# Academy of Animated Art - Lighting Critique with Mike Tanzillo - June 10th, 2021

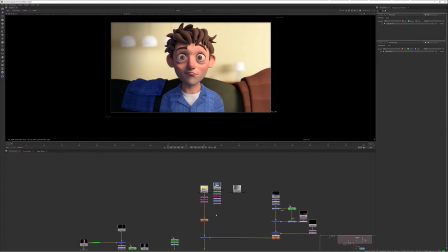[4:14]
And like I use this to build up this, not that one, this final image of having him over top.
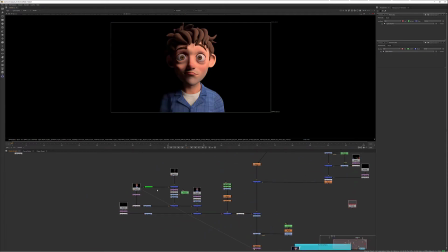[4:22]
And again, like you want to just sprinkle in some specularity. And then you can do things from here like isolate crypto mats. You can, you know, really do whatever you want because you have that isolation, you have that control. So I hope that's helpful to what you were dealing with yesterday.
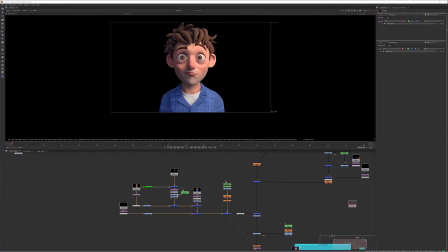[4:43]
Okay, so let me close Nuke. Nuke is a ramp hog. Does anybody have any questions about this? Oh no, thank you. Yeah. Actually, I'm just coming up. Thank you. Oh yeah, you're very welcome. Yeah, that was a bit of a 4-minute crash course, but but hopefully that's
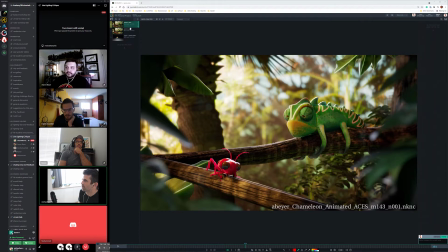[5:02]
that'll get you what you need. So, all right, Aaron. So we've got your. Let's take a look at the previous version first, and then we'll go to the updated one.
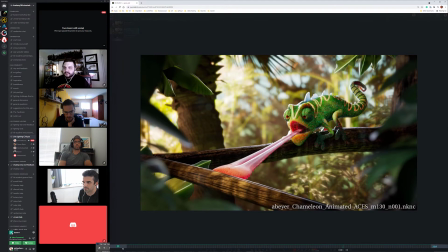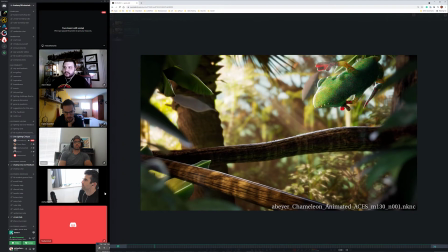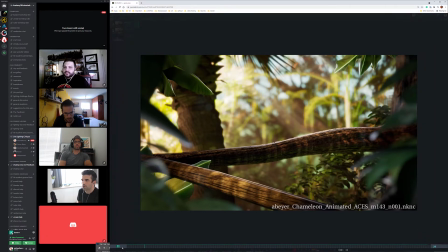So this is looking good. We're still missing the shaders on those fallen leaves, right? Yeah, the shaders on that, and then there's something else. It's gonna have to be a weekend thing. I'm getting updated animation. Oh. Yeah. And so I'll have to change that out this weekend.
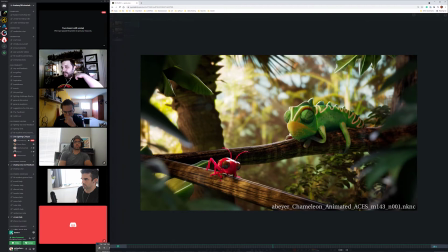[5:44]
Mm-hmm. I'm trying to think if there's anything else that like I have to do this weekend.
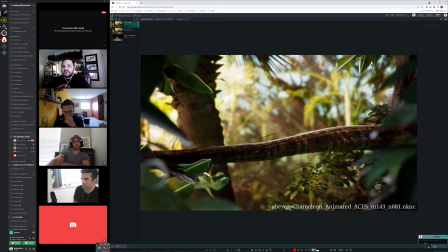[5:49]
Oh, iDings I'm gonna try to do tonight. Mm-hmm. And get that in for tomorrow.
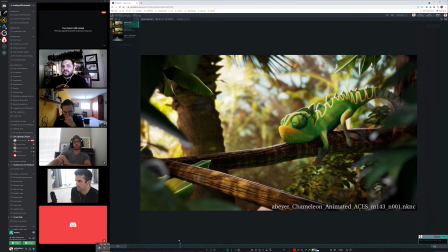[5:55]
And then yeah. So yeah. Okay, I've got three things to focus in on. So number one that I'm curious about is this branch might be feeling a little low res.
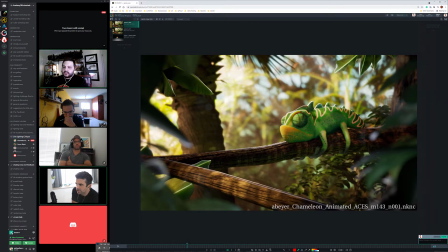[6:14]
Like I wonder if it's just because we're getting close enough to it that it might be that. Just take a look at it and see if there's a way of getting either a higher resolution on that, if possible.
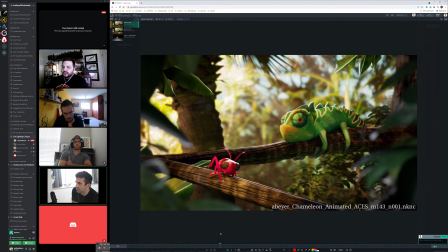[6:28]
If not, it's not that like if like there's a way of, depending on how, like if it was done procedurally, can you just upplay the resolution? Is there, I don't know. If it's easy, cool. If not, don't worry about it. It's not that big a deal. I feel like it's not easy because like I can't do anything.
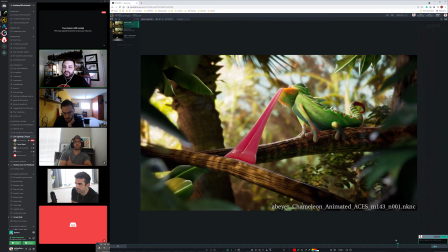[6:46]
It's just I think it's just a pole that he's like broken out into like 4 or 5 segments. Yeah. And then texture wise, I can look, but I don't think the texture is going to get any bigger. I'll check. Okay. Yeah. I mean, it's like if it's an existing tech, I just wanted to make sure it wasn't like some 4K thing that was downsized and then imported or something.
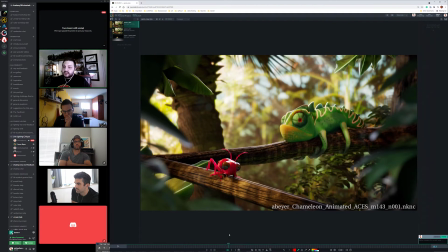[7:04]
You know what I mean? That's actually, it's also a 540 resolution render pumped into a 1080 output. So maybe like hopefully that might be it. Yeah. That's probably it. Okay.
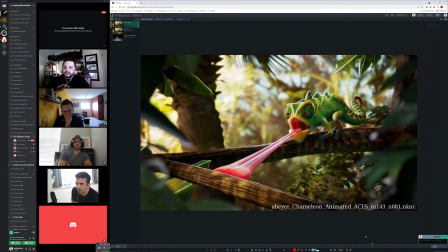[7:16]
So that was one. Number two is looking at this before, and I think I want to see because this brightness on this branch is fairly empty through like the first 80 frames or 100 frames or so.
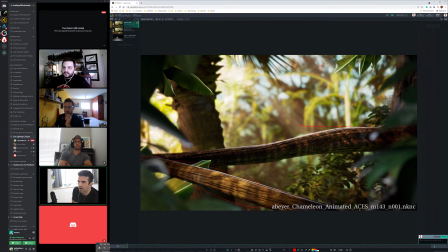[7:36]
Basically, I want to see this level of brightness back over here on this. Like I want to see that level of brightness there, and then a little bit less brightness here. Because I want my focus. I want is back there. I don't want it as much here.
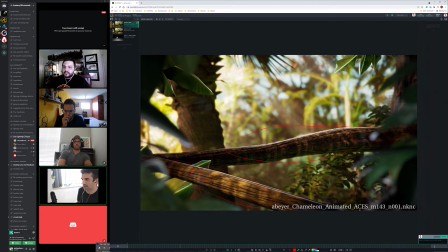[7:53]
And like when you look at it without the characters on it yet, like my focus goes to the foreground more than the background. Yep. Cool. So that was number two, and then the third one was just I still don't feel like the bug is casting shadows onto that branch fully. Yeah, so I messed with those. I turned my radius way down on.
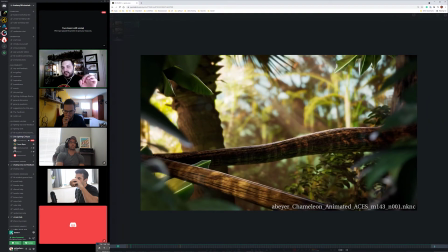[8:12]
He has a very specific tiny key light on him that is supposed to be casting his shadows. I turn it down. Mm-hmm. Is it possible that other lights are washing it out? Is that?